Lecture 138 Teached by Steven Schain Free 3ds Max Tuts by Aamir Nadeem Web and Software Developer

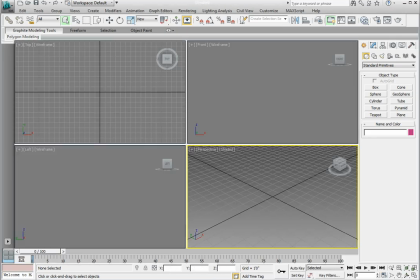[0:05]
Let's work a little bit with the camera distance by opening a scene. Click the application button, open, navigate to the Chapter 7 subdirectory and choose the file Chapter 7 camera1.max.
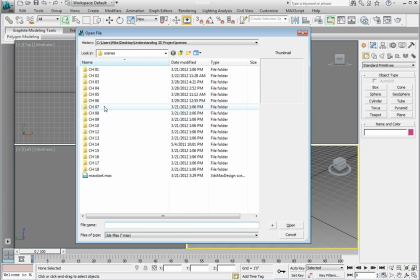[0:19]
Click open to open the file. This is a shot of our interior scene.
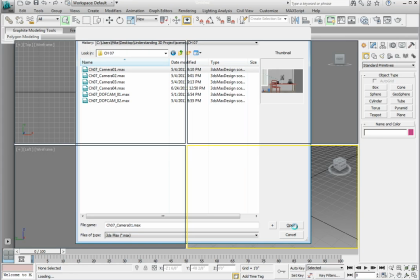[0:24]
There's the camera 1 view, which is currently active, with the subject being the table, chair, and lab equipment.
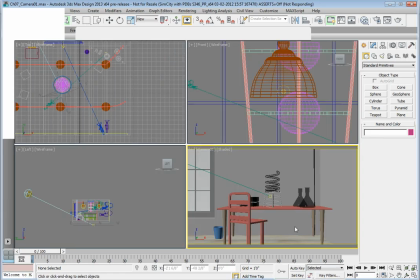[0:30]
What we're looking at in terms of cinematography is a medium shot.
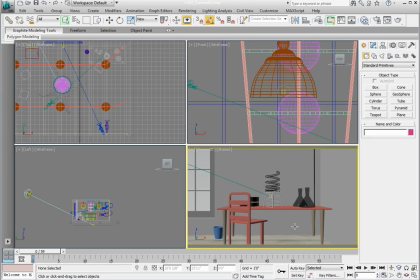[0:34]
It's a shot that's not too close and not too far away from the subject, but shows the whole subject to the viewer. In the left viewport, click to select the camera. You'll notice that the camera is backed up all the way to the wall, so we can't move the camera back any further from the medium shot. Otherwise, we'll go through the wall, but we can move it closer.
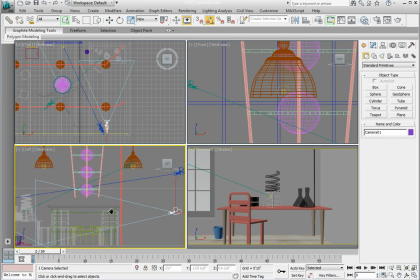[0:54]
One way to do this is click on the dolly camera option in the viewport navigation tools at the lower right of your screen. Go ahead and click on the dolly camera button. It's the first button in the top row. This will allow us to actually move the camera towards and away from the subject.
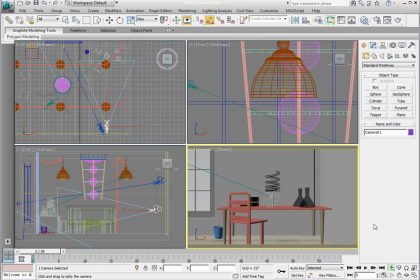[1:11]
In order to do this in the viewport, this is a tool that's specific to the camera viewport. Click and hold the left mouse button and drag your mouse up and down to dolly in and out of the camera viewport. In this particular scene, if I dolly the camera into a close shot,
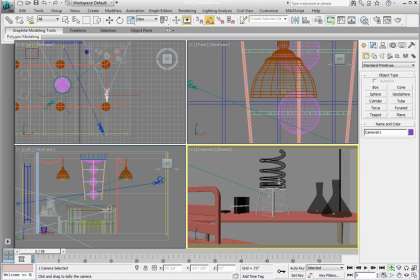[1:28]
then the viewer will be focused on the Bunsen burner that's in the center of the table, and not so much on the entire set of lab equipment and furniture. So we've changed the viewer's perception of the world inside the scene, and the level of involvement the client now has with the Bunsen burner.
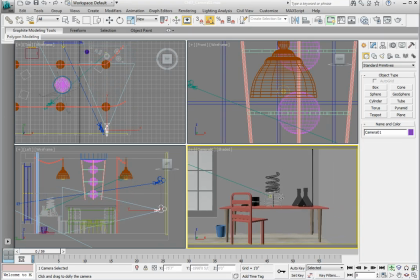[1:45]
If I come back out, I can only go just so far as the wall. If I go too far, I'll be outside the wall, and that's not going to work for us. Medium shots and close-up shots are just part of the repertoire of camera distance. Another important shot is known as a long shot or a wide shot.
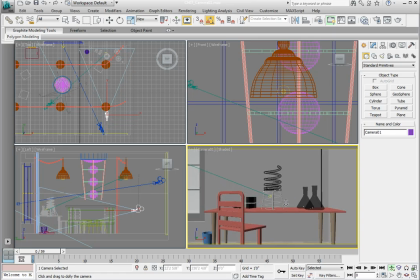[2:03]
The problem with the current camera setup is that I can't back the camera out far enough to get an effective long shot. The reason why we want to get a long shot or a wide shot is to establish the location of the scene.
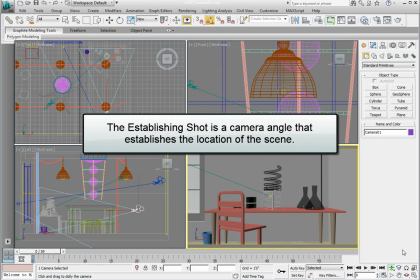[2:17]
Another term for this shot is the establishing shot.
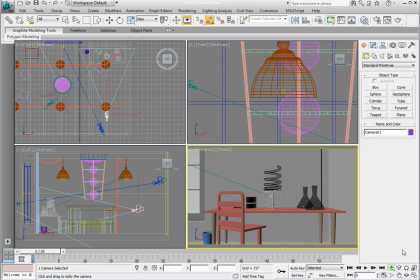[2:20]
It establishes the location so the viewer understands where everything is in relationship to everything else in the scene. Let's fix this and adjust the camera settings so that we can get a longer shot, or wider shot in this case. On the command panel, click over to the Modify panel. Make sure you have the camera selected.
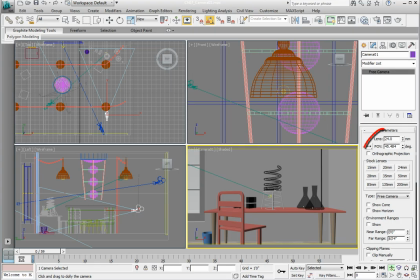[2:39]
That's a very important part of this. You'll notice that there's values for the lens that are very much like traditional photography. We have some stock lenses that we can choose from, or we can adjust the lens using the lens value type-in. Currently we have a 24mm lens, which is a moderately wide lens that gives us the shot we have now.
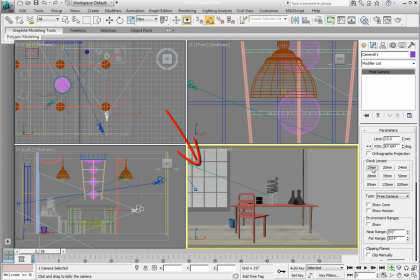[2:58]
If we click on the 15mm button, you'll notice that we change to a much wider angle lens and increase the field of view of our lens. This provides a much wider shot of our scene and helps us establish the location we're currently in.
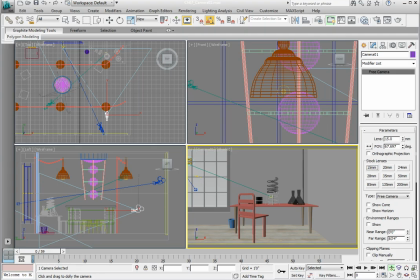[3:13]
In this case, it's the lab, and because of this wide shot, you can now see other equipment in the lab. The good thing about this is that we haven't actually moved the camera, we're just giving the perception that we're further away.
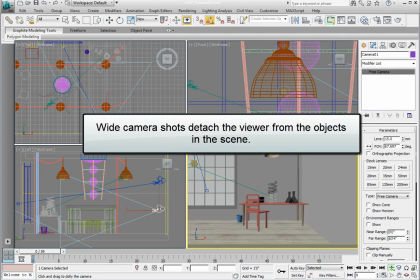[3:25]
The emotional effect that a wide shot tends to have is to detach the viewer from the individual objects in the scene.
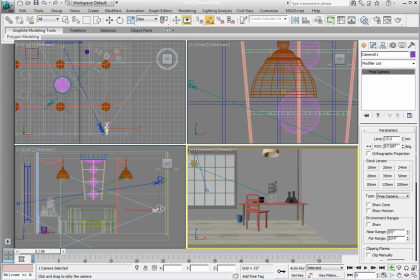[3:32]
It also changes the perspective. Wide-angle cameras tend to have a little bit more of a distorted look to them when you do close-up zoomed-in views.
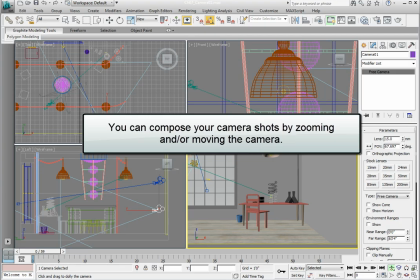[3:42]
We learned that you can move your camera to a close-up shot, a medium shot, or a wide shot, either by moving the camera in and out, or by zooming the camera in and out by changing the focal length of the lens.
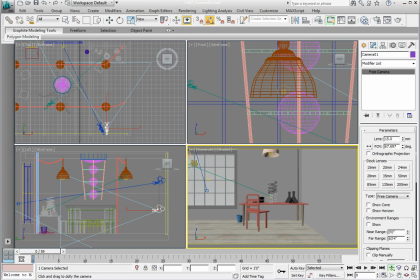[3:54]
Again, by zooming the camera, we can go to a 35mm lens and get a bit closer, or we can go to a 50mm lens and get even closer to our subject.
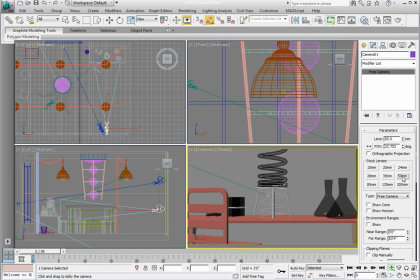[4:05]
Notice that we're not moving the camera, and the perspective is a little bit different in the viewport. This is important for establishing the connection between your scene and the viewer.